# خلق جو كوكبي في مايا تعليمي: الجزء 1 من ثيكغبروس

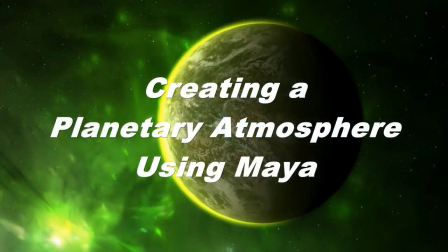Hello, and welcome back to the CG Bros. This is Brother Damien, and many of you have written in asking us what the best way is to create a glowing, planetary atmosphere in Maya. In this session, I'm going to show you one great way to do it, using an often overlooked object in Maya called a volume primitive.
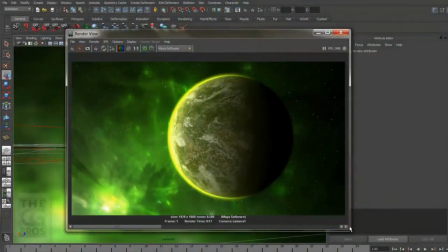Alright, let's go ahead and get started. Now there are a lot of ways to do this kind of effect, and the requirements for a given shot often dictate the approach that you should use.
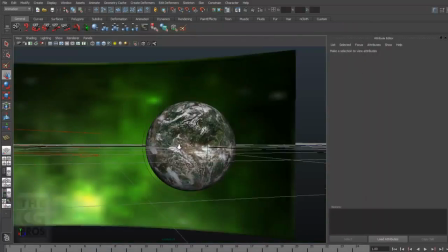Now this method I'm going to show you is an updated oldie but goodie, and the thing I really like about it is that it's fast, simple, flexible, and it really looks great.
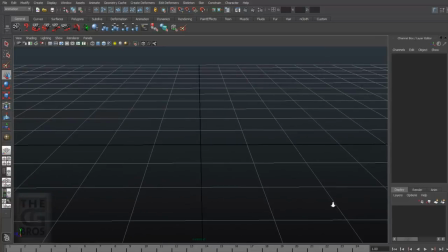First, let's create a sphere to represent the planet. NURBS or poly is fine, just make it relatively high resolution. Now I'm going to use a polysphere. So I'm going to come up to Create Polygon, Primitive Sphere, and set the scale to 1, and the divisions to 100 by 100.
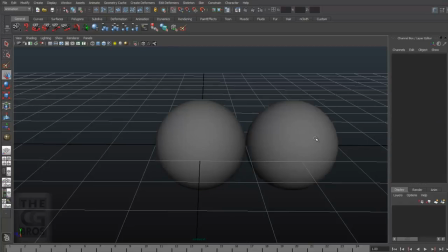And if you're using NURBS, enable Advanced Tessellation and set the number U and V to at least 20.
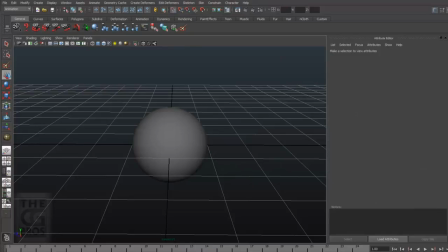Alright, let's go ahead and create a directional light to act as the sunlight on our planet. So let's come up here to Create, Lights, Directional Light. Now I'm choosing a directional light for the sunlight for two reasons. One, it's more realistic for space environment lighting.
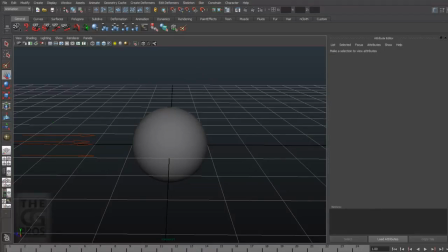In space, while light is technically coming from a point, planets are typically so far away from their light sources that the rays that hit them are almost parallel.
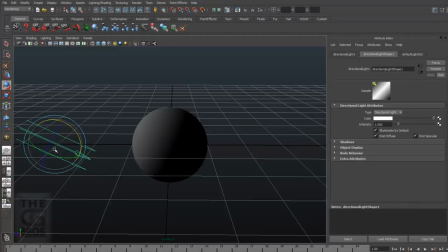And two, directional lights are easy to position, rotate, and adjust. Rays from a point light emit radially, and I would need to position the light a great distance from the planet sphere just to look right. The point lights that are too close will betray the illusion of scale that we're trying to create here.
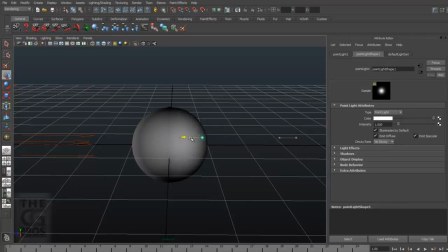And repositioning them becomes quite painful, and take it from me, when it comes time for rendering out your shot, lights located at great distances are really tough for Maya and most other programs to calculate, and can even bring the largest rendering farm to a complete halt. This definitely won't be impressing your boss or client.
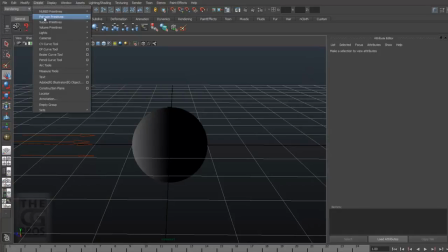Alright, let's go ahead and come up to the Create menu, and select Volume, Primitives, Sphere.
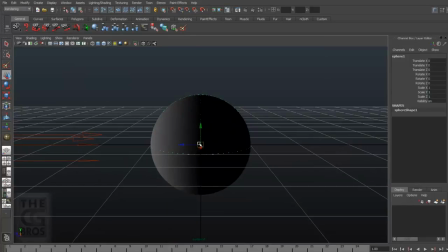Now this sphere volume will act as the boundary for our atmosphere. Let's go ahead and set the scale at 1.3. This should give us a nice thin shell of atmosphere that will help sell that the planet is large in scale. Alright, let's go ahead and take a quick render just to see what this looks like.
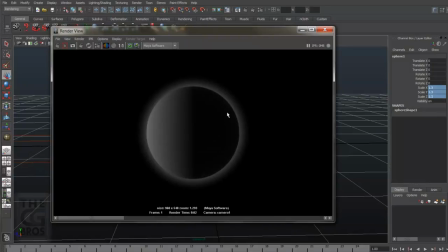Now this looks pretty nice, and it does look like an atmosphere. Let's go ahead and tweak it to refine the look. So by default, the volume primitive sphere is assigned a Sphere Fog Shader.
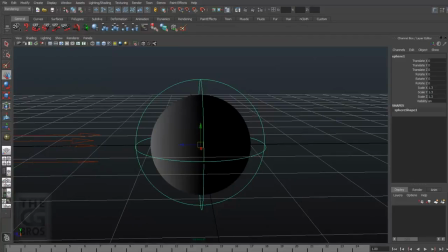Let's select the volume primitive and open up the attribute editor, and click on the Sphere Fog tab to view the settings.
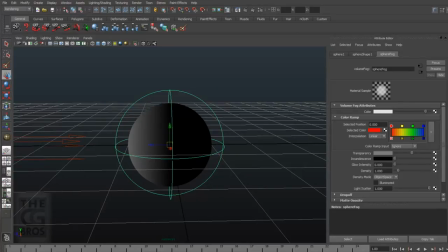Now, I like to use the Interactive Photorealistic Rendering Panel, or IPR for short, so I can see the effects of parameter adjustments rendered in real time. This gives me faster feedback on my changes. We all know that time is money, so getting the job done quickly and looking good not only builds confidence, but impresses the boss or client.
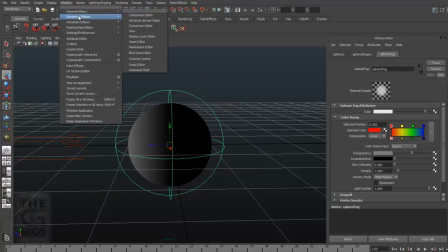Let's go up to the Window menu, select Rendering Editors, and hit Render View to open it.
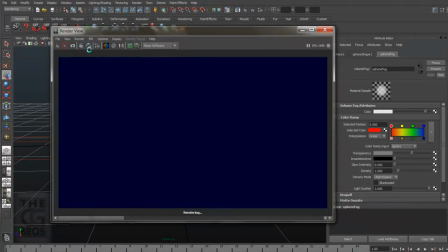Click on the IPR render icon, or you can just come up here and click at the Render IPR button to render the frame, and then drag a selection region around the area that we want the IPR to update. Let's go ahead and continue tweaking.
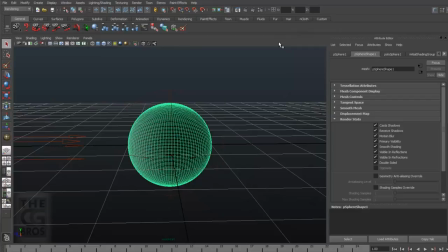Alright, let's start by modifying the color. I'm going to hide the sphere so we can see the changes a little bit better.
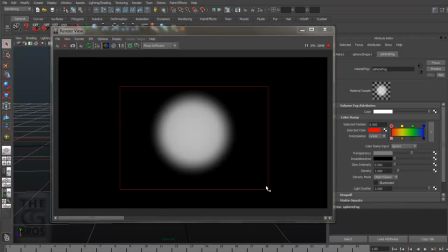Let's go ahead and open up the IPR window again. So click on the color swatch to open the controls. And as we modify some of these settings, we can see the IPR update as well. Let's select a light green color for the volume. Now we might also tweak the transparency of the volume, the incandescence or self-illumination,
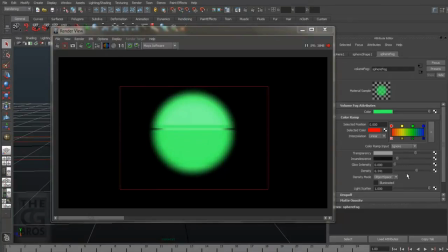or glow intensity, and the density settings to get different and interesting results. We can also use a color ramp to color the volume. Open the color ramp section and down to the color ramp input selector. Let's select Y gradient. And we can see that the ramp goes from top to bottom and adjusts as we move the position markers.
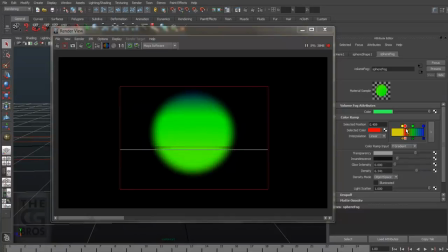Now if we need more control, we just click the side button to open up the ramp.
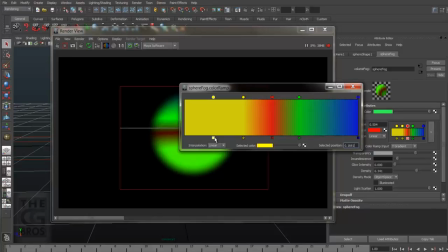You can refine the ramp by clicking on the ramp to add markers or delete them by hitting their close box.
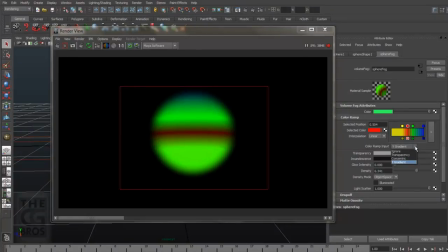Now going back to the color ramp input selector, let's change the input to concentric. Now we can see that the ramp is now oriented from the center outwards.